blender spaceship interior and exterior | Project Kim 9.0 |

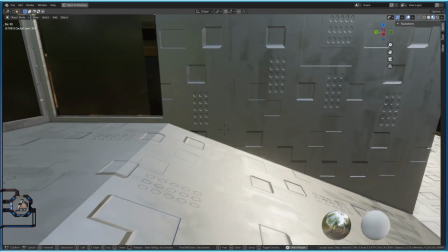[45:44]
I talked a little bit about this in KM8, where the landing feed is coming out someday.
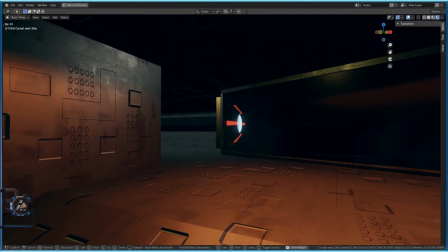[45:52]
Oh, this area is actually Neu, I like this, this I said the German version thing, Neu is new.
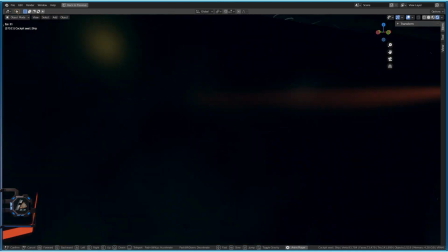[45:59]
This area is the new area, we can look out and then we have this guy here.
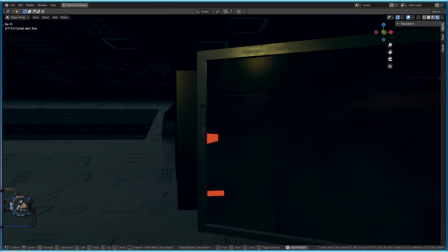[46:05]
the problem was when i created this guy it looked two-dimensional because the wall is extremely thin
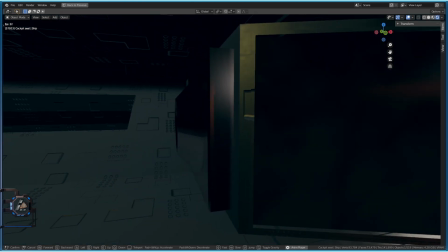[46:13]
and so i had to create give it a little bit more
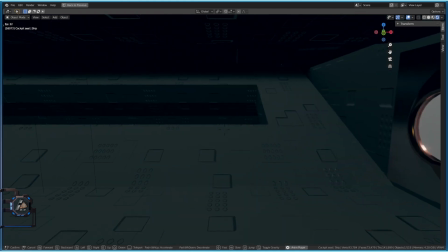[46:17]
dimension if you want dimension so we have this thing here then
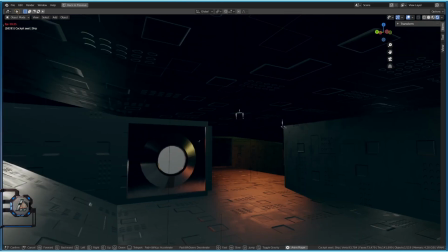[46:25]
now i think this is something i don't know what i want to do with that
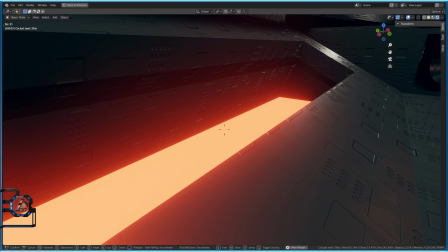[46:31]
yeah when you have light like this that's on the one hand the emission light is great but you
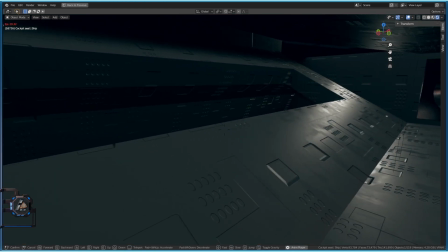[46:38]
see the problem is here with emission at least in EVE render as soon as it's not visible the light
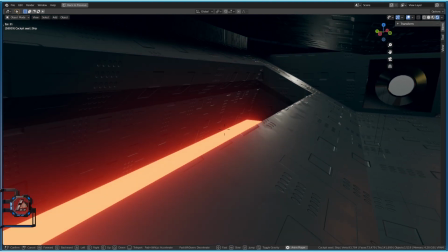[46:46]
effect is completely gone so in order to if you want to have like if you want to let's say you
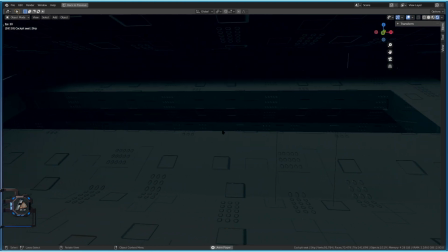[46:52]
this show look like an engine over there like a space thing you You need actually a light source, not a light source, a real light, I mean a blender real light if you want so that it affects the area here.
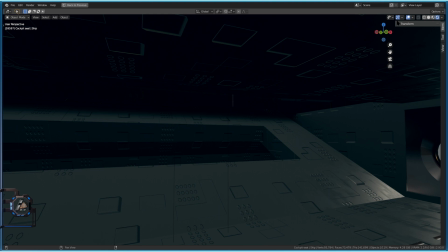[47:09]
Also I realized, I think, it might be interesting if you go into, if you select that light I believe this one here.
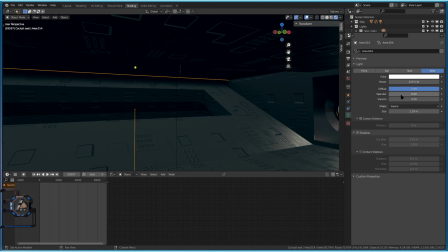[47:20]
or maybe this one here ah you see i realized i had some trouble so sometimes you know if i hide this light i'm gonna unhide this the problem is if the spectral thing is completely turned on
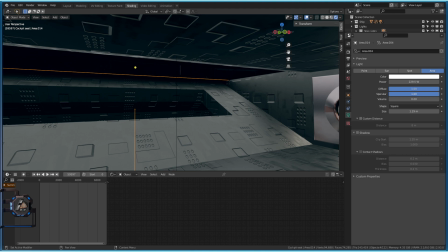[47:38]
then it reflects everything but sometimes i just want to have it i don't want to have like a a light source like completely reflecting everything sometimes i just want to have a dark room but i want people to see
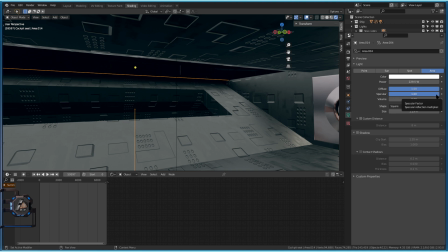[47:54]
the the the room at least a little bit so um using another light source and just
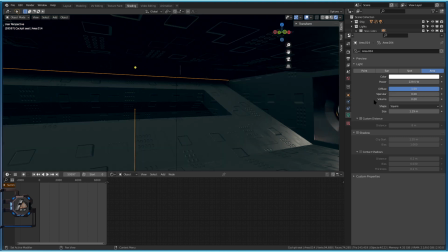[48:00]
uh you know decreasing this thing i realized this while modeling the ship you know makes just the room brighter but it it's not really you don't see like one light point which is great you know just you
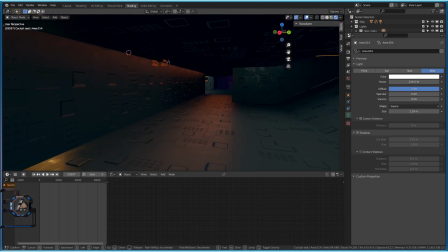[48:17]
see at least some you know some stuff because i know that the difference between EVE and
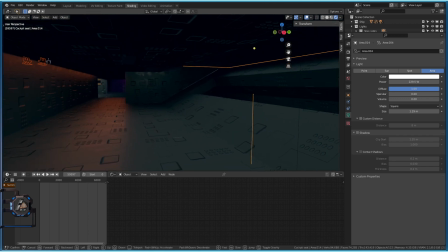[48:23]
CycleRender is that this is not a realistic light reflection it's more like a game engine thing which to me is fine because i like it and you know realism yeah
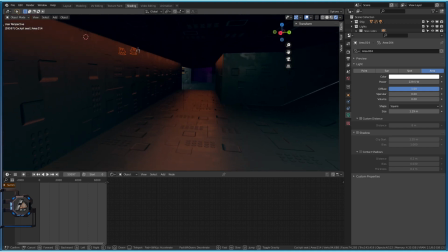[48:35]
it's good but yeah it's not everything to me at least
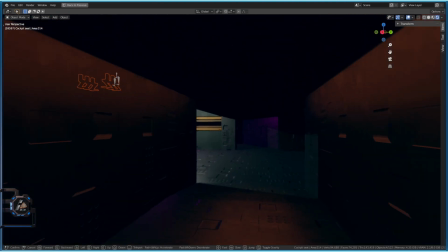[48:43]
good let's keep going so we can go this way and
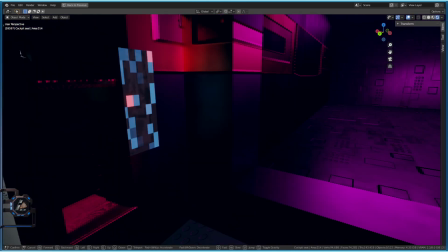[48:48]
here is another console this shall be the main
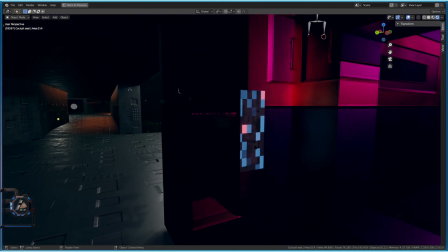[48:54]
warp or whatever this is you know the what is that just just texture yeah so the idea is that we have here a console and
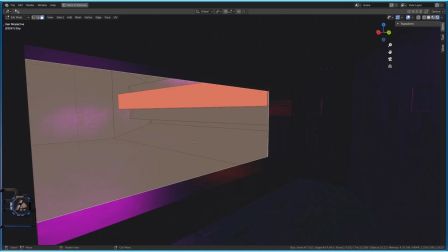[49:04]
this is the control room this is actually a window you cannot see it very well maybe when
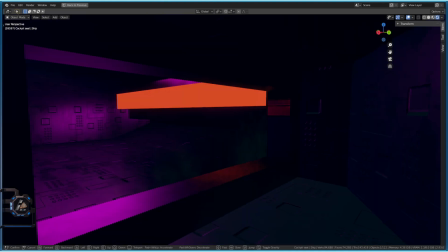[49:09]
we unwrap that yeah so this is the control room where
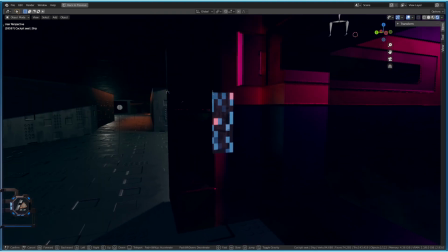[49:14]
we just see if our engine works properly properly ideas we're gonna now type some values in
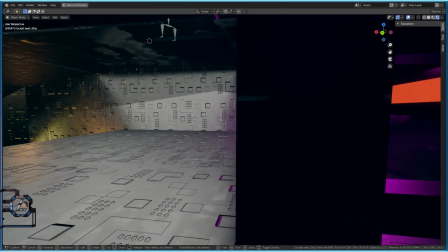[49:22]
here and controlling the main energy engine which is this one here.
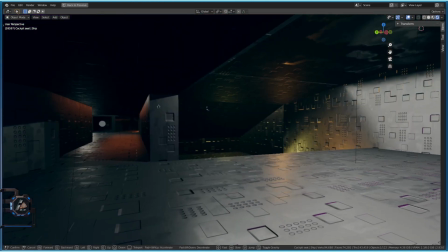[49:31]
Okay let's go back into the inside of the ship. So we are here. Not sure what this room will become.
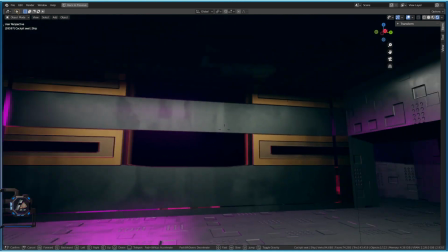[49:38]
Maybe a storage room where the barrels are. Maybe, I do not know, sleeping room for the robots.